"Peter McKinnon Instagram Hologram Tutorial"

Oh, hey guys, Peter wasn't kidding. Instagram's really crushing it.
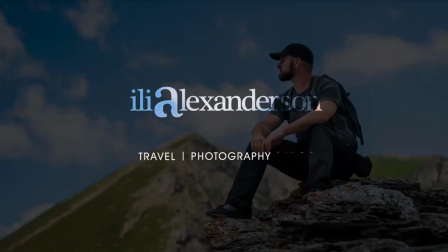What's up? I'm getting kind of carried away here. How's it going, fellow photophiles? My name is Ilya, and welcome to the Weekly Wednesday Vlog. Just a little while ago, Peter McKinnon put out this video, and I thought it was really cool. By the way, if you liked my version of that hologram, give this video a thumbs up and subscribe for more videos on the topic.
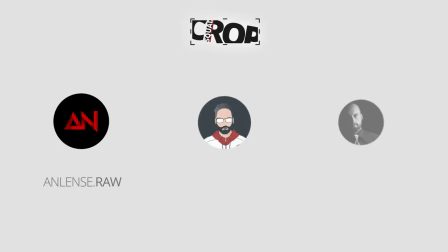(0:28)
So we talked a lot about this technique with the Crop Squad, which is, by the way, three Instagrammers, photographers, two of my friends, and me, and we thought it was really cool. Also, we're doing the PM Grid Challenge. And so after some analysis, I decided to make a tutorial so other people can also try experimenting with effects like that. So this tutorial is going to be really simple, just the basics you need for making an effect like that, but hopefully knowing all these techniques, you will be able to make something as complex and cool looking as you want.
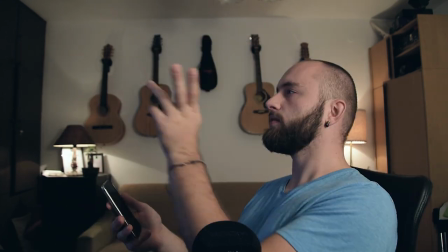(0:53)
So of course, the first thing you want to do is film the sequence where you're flipping through the imaginary Instagram hologram.
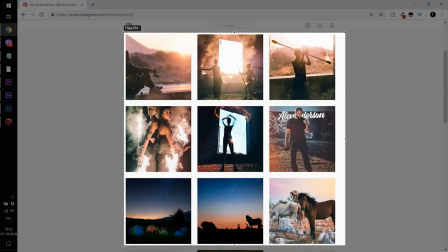(1:01)
The next thing I'm going to do is go to my Instagram, grab a screenshot of maybe a 3x3 grid a couple times, and then merge them all together into one picture in Photoshop. Of course, this doesn't have to be an Instagram grid, you can put anything you want, but you're pretty much making the HUD display of your hologram. Dump it into After Effects and make a new composition that's going to be the size of the display. So in the current state, I have 9 and 9 and 9 pictures, but I'm only going to make the display about 3x3.
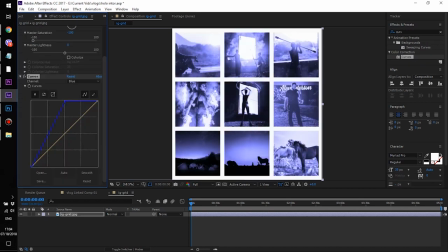(1:24)
Desaturate the layer and add some blue in the highlights or whatever color you think your hologram is going to be.
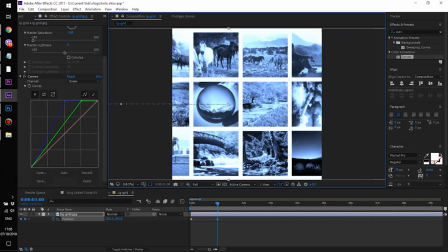(1:29)
So then you animate the scroll by changing the position.
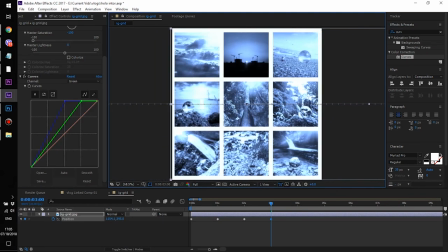(1:31)
So for example, here it's going to scroll from the first one to the second one, and then you have to animate the speed of the animation with these waves, and it's usually, it goes really fast when you scroll,
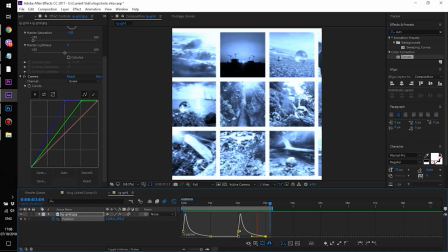(1:39)
but then it slows down and kind of eases out at the end because that's how most animations on our phones look. But of course, you're gonna have to time it later to the exact movements of your hand so it looks realistic. And then of course, you can add some other HUD elements as you see fit.
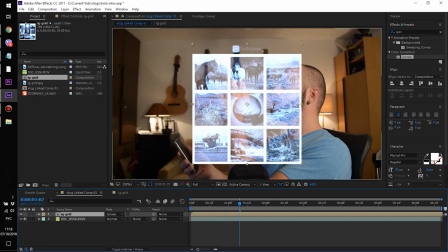(1:51)
Okay, so then we dump this on top of the shot of you, send the blending mode to screen, take away a bit of the opacity and add some glow to the edges.
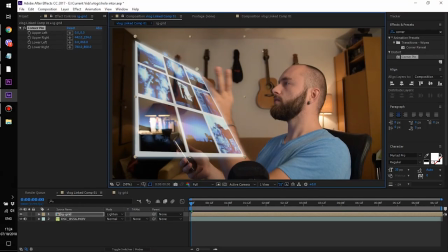(1:58)
Next is the most important part, which is the corner pin, because this is gonna add depth to the entire screen to make it look like it's actually hovering in front of you.
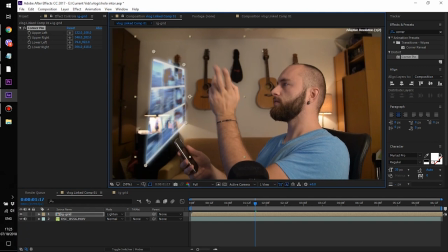(2:05)
And you're gonna have to play around with it for a while to make it look right and make sure it blends in correctly. Okay, so then just track the movements of your phone and track the hologram to that null. I'd probably use just the position and rotation values because nothing else is needed. We're not even going into 3D here because there's no need for such complicated techniques. And then of course you can add some sound effects just to make it more interesting and sell the effect better. Of course, the success of this effect really depends on how well you acted your shot of flipping through the air, as well as the lighting and the composition and of course every element of editing. But overall, I hope this gave you a small insight on how to make an effect like this. Thanks so much for sticking around, guys. I love your company and you know what to do to show some love. And as always, I really hope to see you guys next week.
I can go back to scrolling around Instagram. Hello? Instagram's down again. Damn it.